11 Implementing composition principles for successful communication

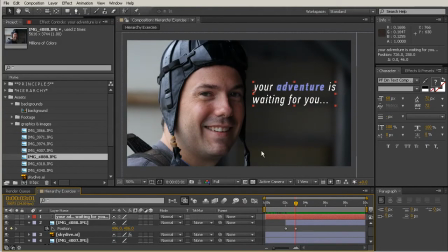8:20 So I'm going to kind of come in here, and right as this picture hits, this is when I want my text to start coming in. So I'm going to give it just about a second to animate in, and we can go ahead and set a position keyframe for that. Then I can move back here and we can move that there.
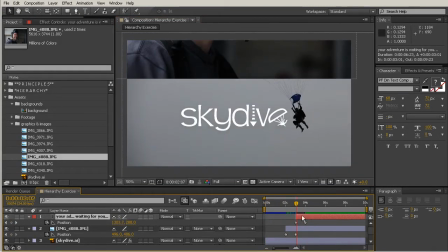8:38 So kind of gets this sort of a look now. Pretty interesting.
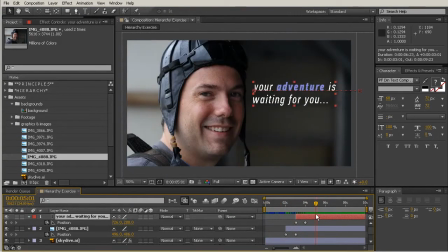8:44 Now, of course, if I was going to come in here and polish this animation really tightly,
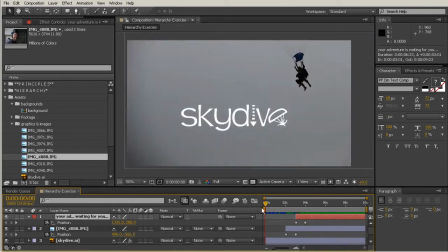8:50 I would want to change up my keyframes to have some different kinds of interpolation. Right now, we're just kind of getting a rough sense of what the compositions should look like.
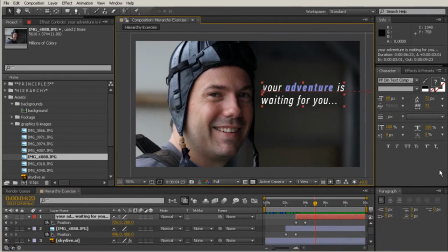8:59 Now, I want to add another picture that kind of reinforces that message of somewhere around 10,000 feet. So that's the next bit of text we have here. And I want to put this with a kind of picture that feels like it should go along with being up in the sky.
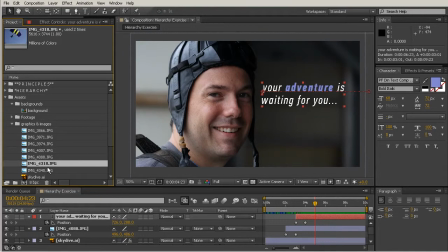9:16 So we could use that little image we have of the plane, but maybe a better use of that would be the parachute we have here. So let's go ahead and grab this one. I'm going to just drop that on top of everything else.
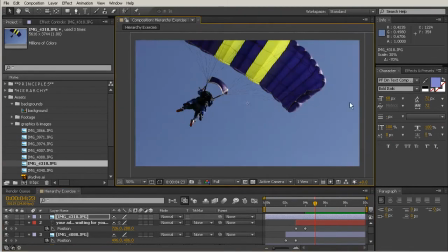9:28 And we don't have to frame this up just like our other one was earlier, the black and white one that we saw in the first place.
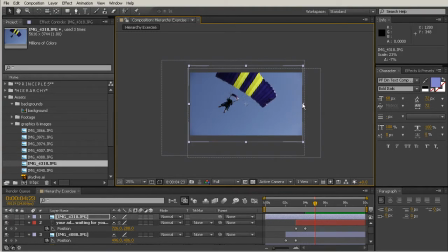9:36 So if I kind of scale this down a little bit, it feels very similar to that first one. But I could also scale it up and kind of reposition this just so that it's almost creating that symmetrical balance you see in this composition.
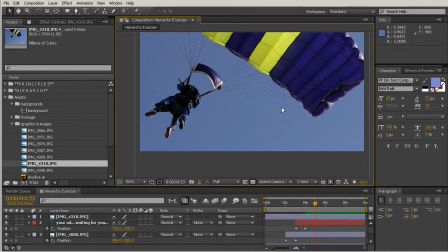9:52 And then we could put our text right here in the middle. So that's going to create a really nice kind of just opening for us in that negative space created by the sky, and really just kind of tie it in where you sort of have that rhythm where you're moving from the person to the parachute and through the text.
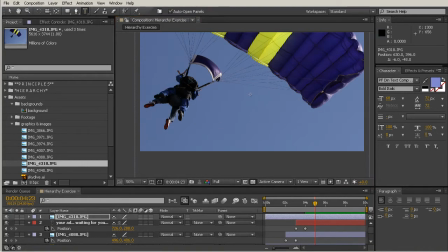10:10 So let's go ahead and add that bit of text. I'm just going to cut and paste that. So somewhere around 10,000 feet. Now you'll see that this is automatically using the color that we had from our last piece of text,
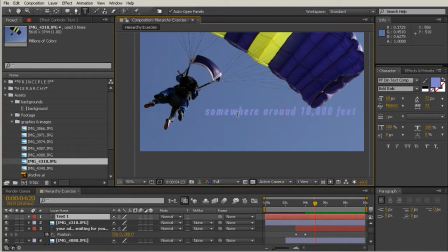10:25 and that creates almost no contrast with our background. So let's come in here, double click that color picker,
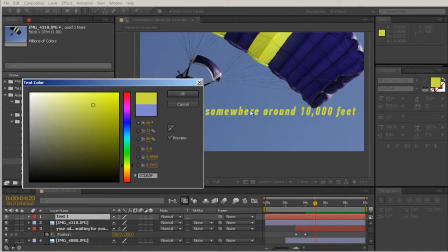10:33 and this bit of text here is going to create a lot of unity between the colors that we have in our comp and the sky.
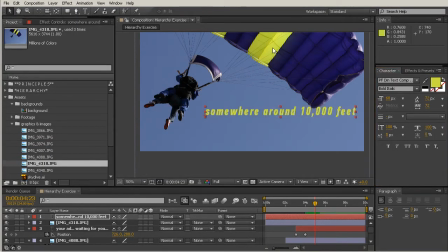10:41 So maybe a little bit more interesting than just using plain white would be to color pick that kind of neon color that you see there. So I kind of want to just scale this down into the position here, but as I'm doing that, this feels like it maybe gets a little bit too small.
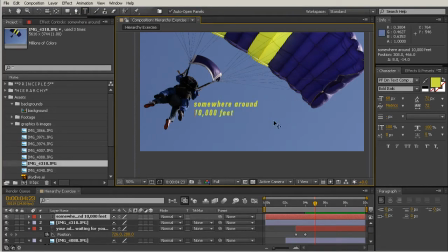10:56 So let's go ahead and bump that down onto the next line, and maybe instead of feet we could actually just use that apostrophe mark to make that feel just kind of abbreviate that and make that number feel like we have more room to work with it.
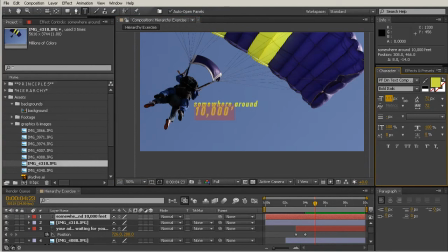11:13 So I'm going to go ahead and highlight all of those digits, and then we can bump up that number right there, and I'm going to kind of bring in that tracking a little bit so that feels a little bit tighter, and we can start to kind of bring that leading
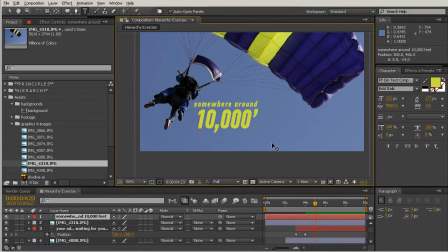11:31 down there so that feels like it isn't overlapping quite so much. And we can bump that size up a little bit more. So you can kind of see where I'm going with this. I'm sort of aligning this to itself.
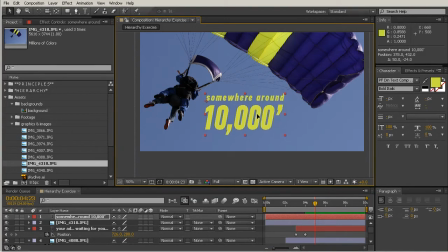11:46 And now we have a lot more flexibility for how big we can make this text, and now it looks a lot more readable than what we had earlier. Now, one of the things that kind of starts to happen is I feel like there's a little bit of a competition now going on between the yellow color in my parachute and the yellow color of my text.
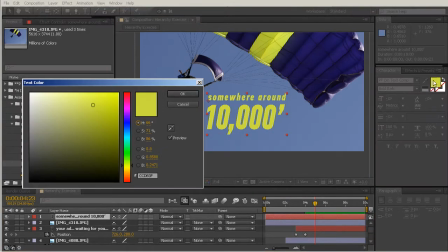12:06 So maybe I want to come in there and make the text feel just a little bit different.
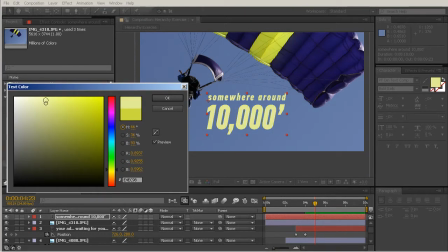12:11 So maybe come over here and put a little bit more white into that yellow color, just right up there.
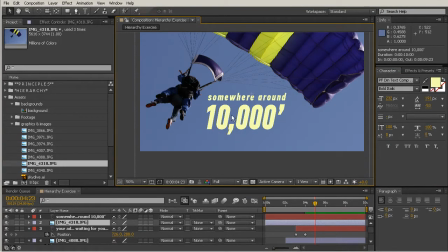12:20 So now that feels like it's still yellow, we're still pulling from this, but there's just a little more contrast between those elements, so there's not so much competition.